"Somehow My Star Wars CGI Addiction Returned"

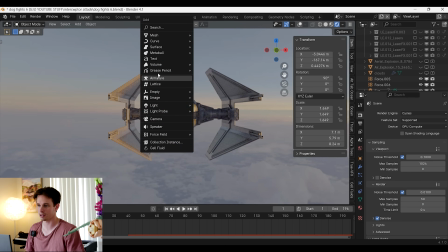(17:03)
I'm gonna go Shift A and add a volume, import open VDB.
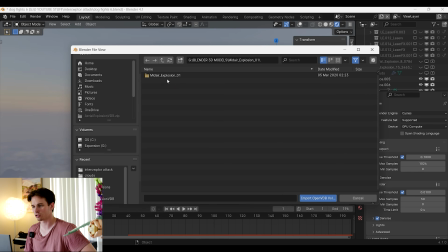(17:08)
I'm gonna use midair explosion 1.
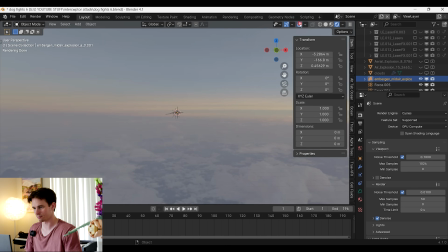(17:14)
All right, where is it? Where is it?
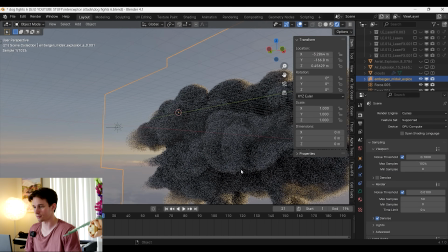(17:19)
Where is she? Oh wow, and there it is. How cool.
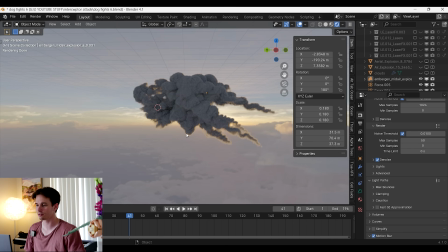(17:25)
Naturally, I want the explosion animation to begin when the ship explodes. So you can select the VDB and go to its settings. And here you go, here you got the frame, so I'll just change that to frame 40.
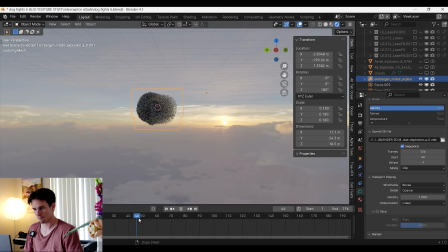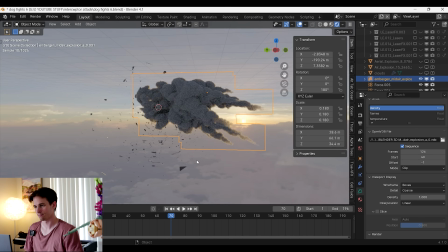(17:46)
Yeah, nice. All right, let's go to the shading tab.
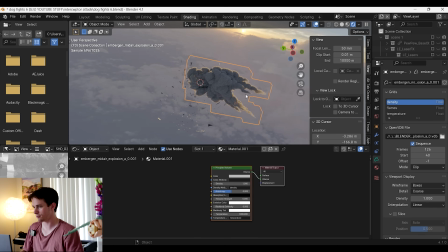(17:53)
And add a new material for the VDB. I'm gonna delete the principled.
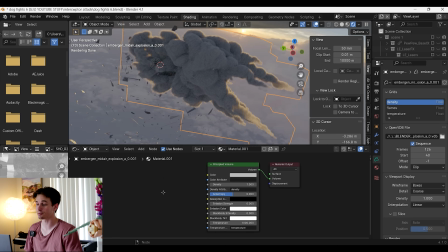(18:02)
Actually, I'm not doing that. I'm gonna keep the principled volume. Now what I'm gonna do to actually see the flames is to increase the black body intensity from 0 to 1.
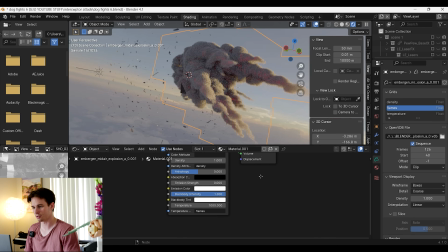(18:13)
Well, now we're seeing something. And I'm going to decrease the density so we can see more of the flames.
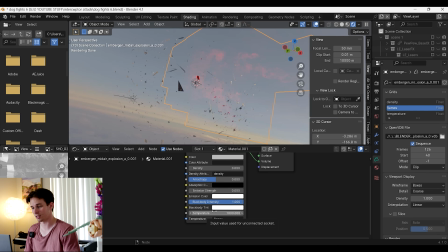(18:25)
What? And then I'm also going to increase the temperature from 1000 to, let's say, 7000.
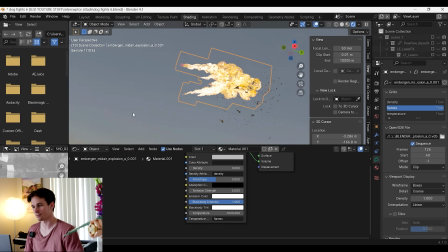(18:33)
Oh my god. That looks so cool.
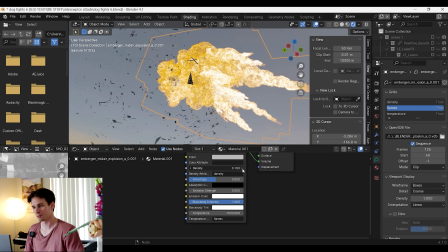(18:38)
And let's bring some of that density back in.
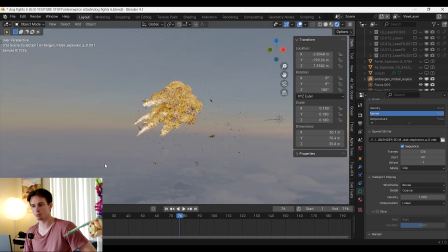(18:46)
And there it is. I'm pretty happy with the look of this explosion. However, in compositing, I will actually make it look good. Because right now it sucks. Yeah, I was lying before when I said it looked good and I was happy with it. I'm not happy with it. In fact, I'm never happy. And now it's just a matter of comping everything together. So what I did was render out each section as a separate image sequence within Blender. I rendered out the background HDRI, I rendered out the ships, I rendered out the clouds, I rendered out the lasers, and the explosions. I think that's all the layers. And then within your compositor of choice, mine is After Effects, you just stack all the layers up, and there's your shot.
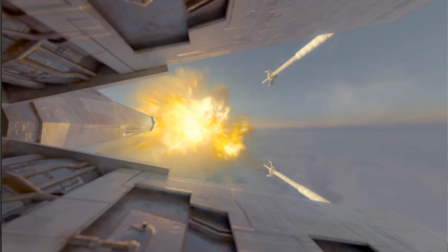(19:34)
Sort of, you know, you might want to add some extra glow to the explosions and the lasers to really make them pop. You also couldn't really see the clouds, so I duplicated the layer a couple of times so you can, you know, they really pop out.
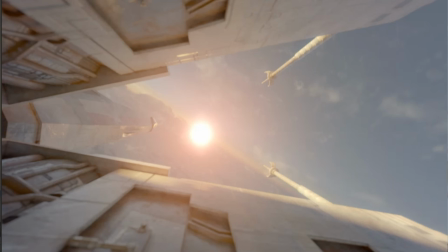(19:46)
Also some lens flares and lens dirt to make the lens feel dirty, because realistically, if I was actually filming a TIE Interceptor and X-Wing for real, I'd probably take the time to clean the camera lenses so they're not grubby, so lens dirt doesn't show up. But you know, we've already established that I'm an idiot, so yeah, I just didn't clean them. So now there's lens dirt, but I think it makes it look cooler. And there we have some Hollywood visual effects. Let me know how you reckon I did, and I'm gonna now try and think of something witty to end the video. I love you.